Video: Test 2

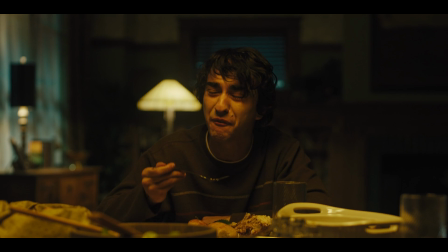2s Yeah, fine, release me. Just say it. Just fucking say it. Don't you swear at me, you little shit!
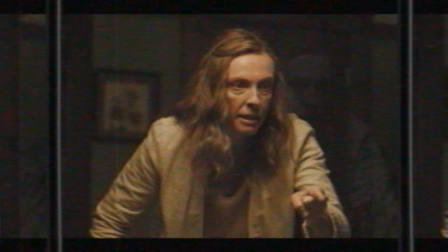8s
Hereditary was the most memorable horror movie that I've seen in recent years. But what was it that made it so memorable?
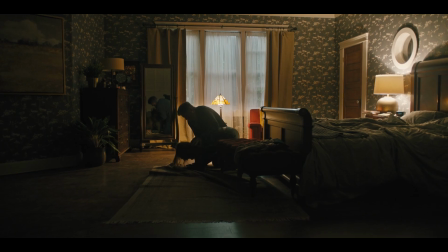14s
Was it Toni Collette's performance, or maybe Ari Aster's realistic vision for pain? Or was it this?
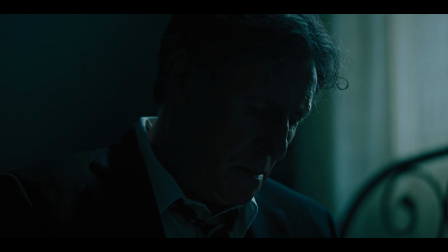21s
These things played certainly a role in making Hereditary so intense, but I think the thing that stuck with me the most is this moment right here.
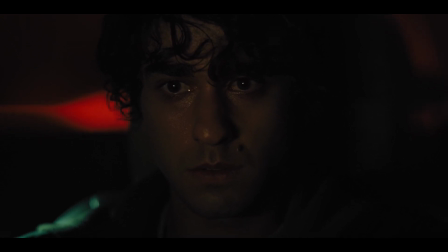31s
And the pain of doing something terrible that can't be undone. One of the worst feelings imaginable.
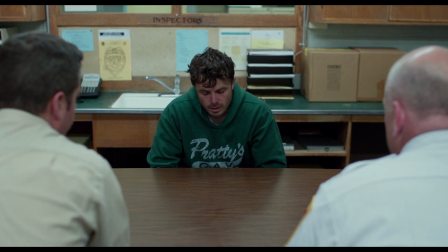36s
So how do movies effectively visualize this pain?
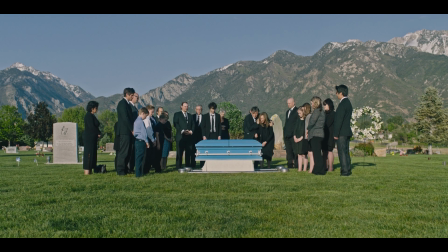43s
In Hereditary, Peter's sister dies in a car accident while he's driving the car. Immediately after the accident, Peter is shown in shallow depth of field.
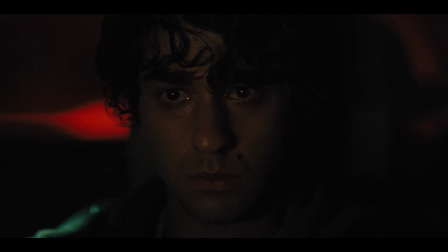51s
The background is blurred, nothing matters more than this moment right now.
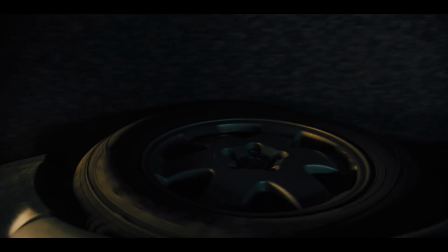54s
To portray the shock Peter feels, the movie shifts from music to silence and from many cuts before the moment to longer shots afterward.
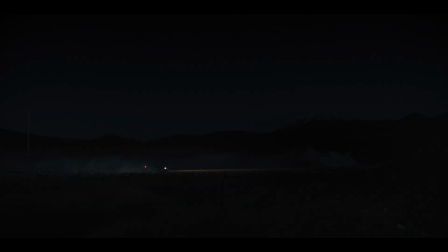60s
This moment of change is marked by this wide shot, which is showing a more objective view of the scene.
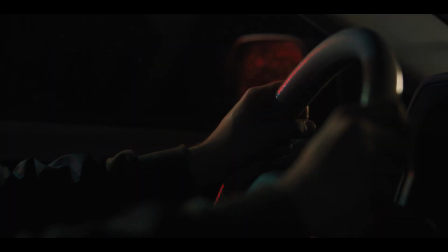65s
By stepping back, the audience can feel the whole gravity of the situation. In Oppenheimer, a historical biopic,
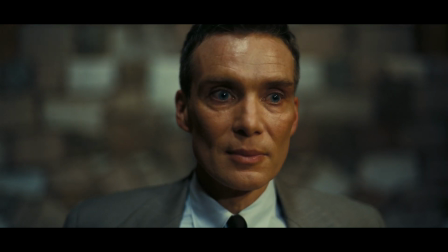72s
Nolan uses horror tropes to portray the moment Oppenheimer truly understands and visualizes for himself the human consequences of the atomic bomb.
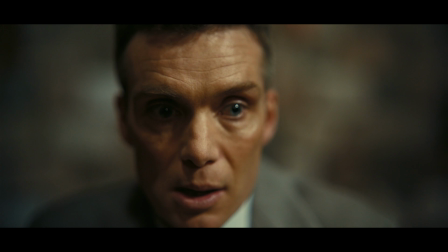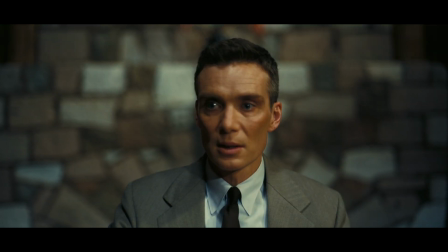86s
Like Peter in Hereditary, Cillian Murphy's face is shown in shallow depth of field,
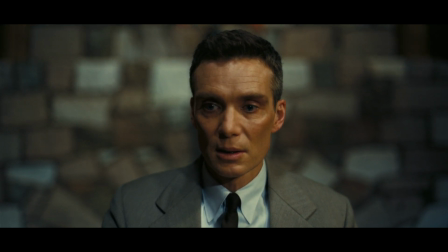90s
which gives the feeling of Oppenheimer being in complete focus on the guilt that is overwhelming him.
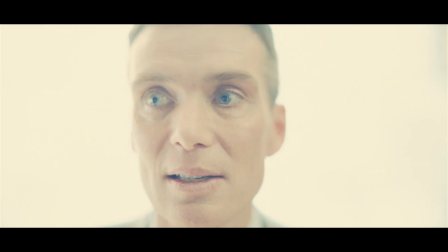95s
His face moves additionally in and out of focus to show his experience of extreme loss of control about the bomb and his emotional state.
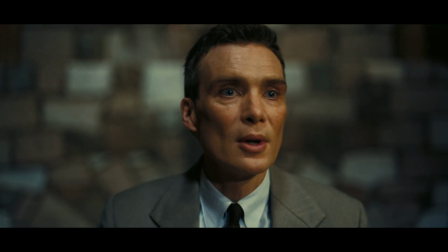102s
The zoom in and the shaking walls in the background further convey how the guilt gradually consumes him.
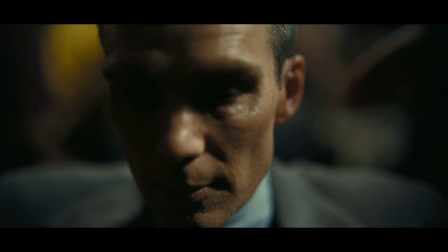107s
In some shots the camera feels a bit too close and his face is darkly lit, which creates a sense of confinement.
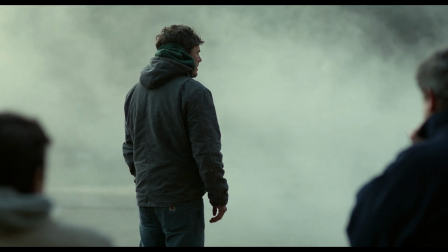112s
In Manchester by the Sea, the main character Lee loses his 3 kids in a tragedy that was unintentionally caused by him.
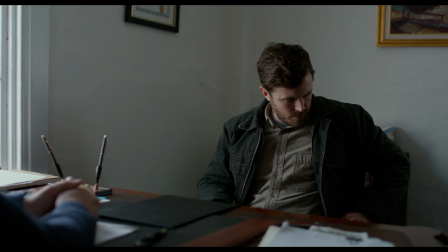118s
Unlike in Hereditary, we don't have a clear defined moment of shock. Instead, Lee more or less remains in denial until he is directly confronted with the reality of the situation.
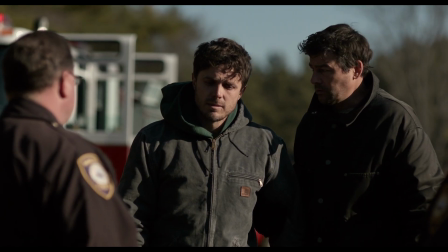126s
In this moment we get a shot of Lee standing with his brother. There are no diegetic sounds, there's only music.
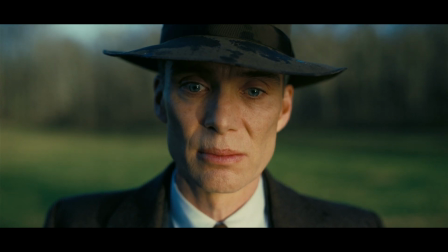132s
By the use of a static medium shot instead of a close-up, we get a more objective view in his emotional state than in Oppenheimer or Hereditary.
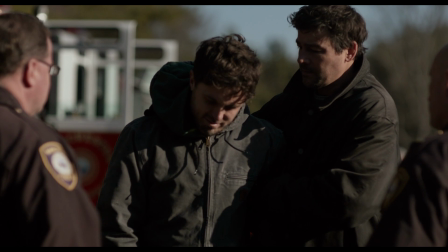139s
Lee also falls a bit out of focus. The slight use of slow motion makes everything feel heavy, and the long lens creates a feeling of confinement, similar to what we saw in Oppenheimer.
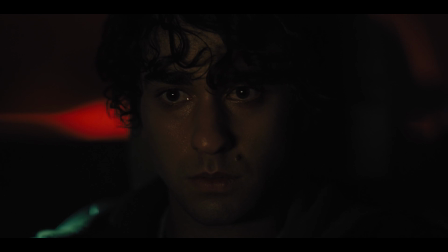151s
In these moments of realization, characters understand that they can't go back. They understand what is ahead of them now, and therefore their whole being changes.
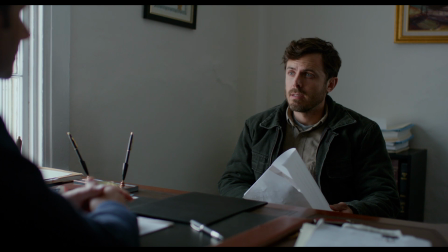159s
They become more thoughtful and quiet. They isolate themselves from other people and in their own head.
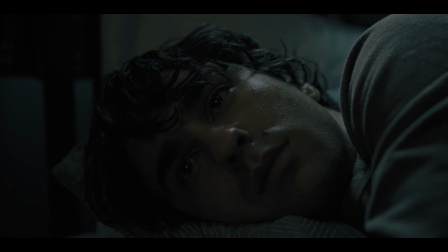164s
They feel solely responsible for what has happened, even when that isn't always the whole truth. In Manchester by the Sea, Lee is being isolated through composition.
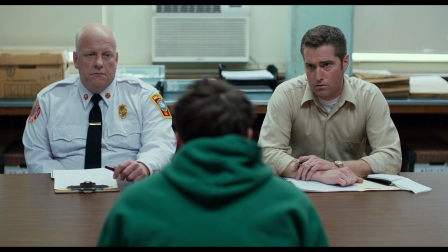172s
After Lee's house burned down, he finds himself in an interrogation room.
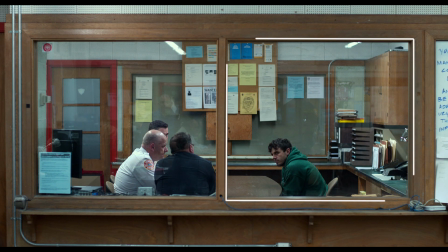176s
The window of this room not only separates him from the police officers in the room, but also from everything outside.
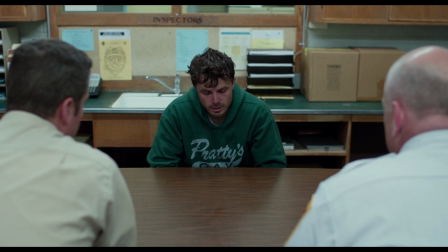181s
In the next shots we see Lee being shown in a low angle. As Lee recounts his point of view, the camera pushes in on him.
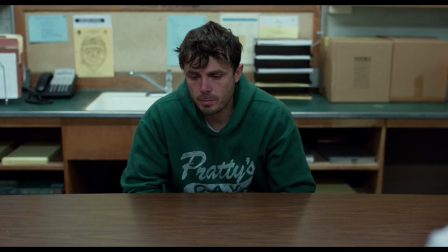187s
A 3-shot becomes a close-up, isolating him further and offering the audience a deeper connection to his thoughts.
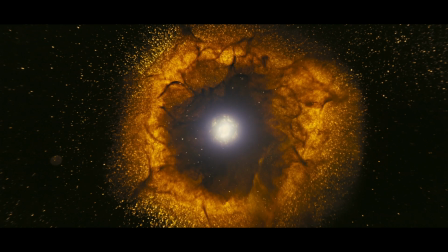192s
In Oppenheimer, the audience gets an isolated perspective of what is going on in Oppenheimer's head through removing the
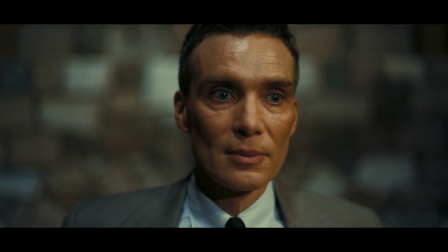198s
typical sound elements that you would normally hear in an auditorium and exchanging them with his subjective experience of this moment.
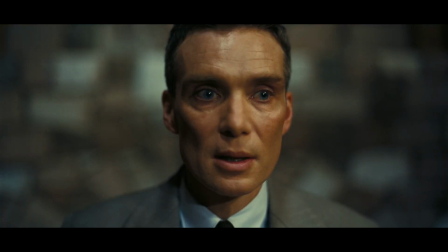205s
He gets isolated from the outside world through sound and his visions. After the accident, Peter is often shown alone, separated from his family.
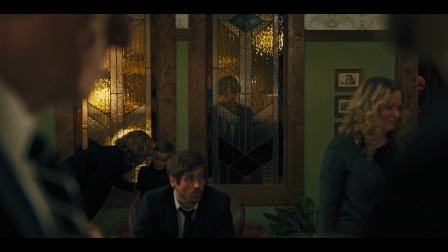216s
In this particular scene, following his sister's burial, Peter is framed isolated in the background, visible through a window.
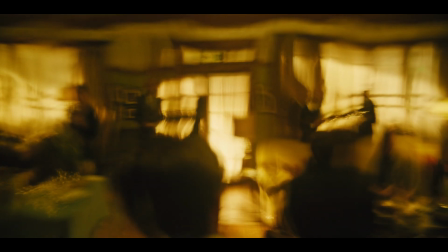222s
His view is distorted. The POV shot draws the viewer closer into his thoughts.
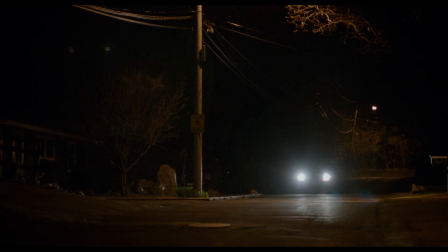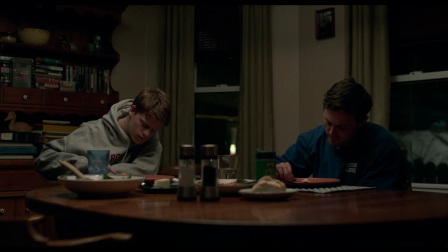233s
There is additionally this inability to act. Everything you could do won't change anything.
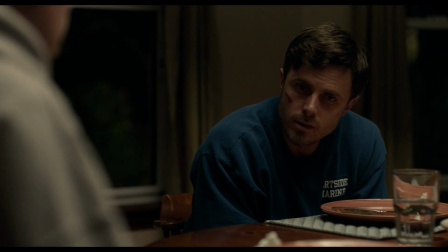238s
The fact that you can't change anything is so overwhelming that the character becomes passive.
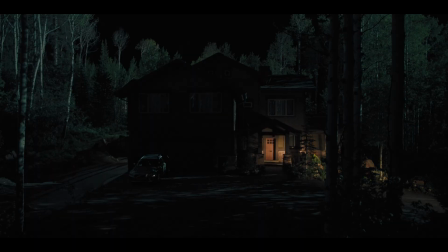243s
The answer to this feeling of powerlessness is often avoidance. For Peter, avoidance happens right after the accident.
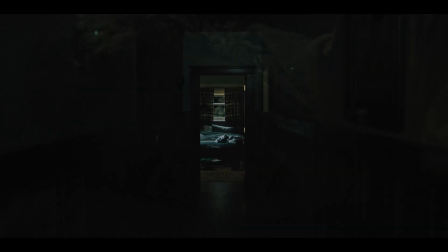249s
He just drives home and goes to bed.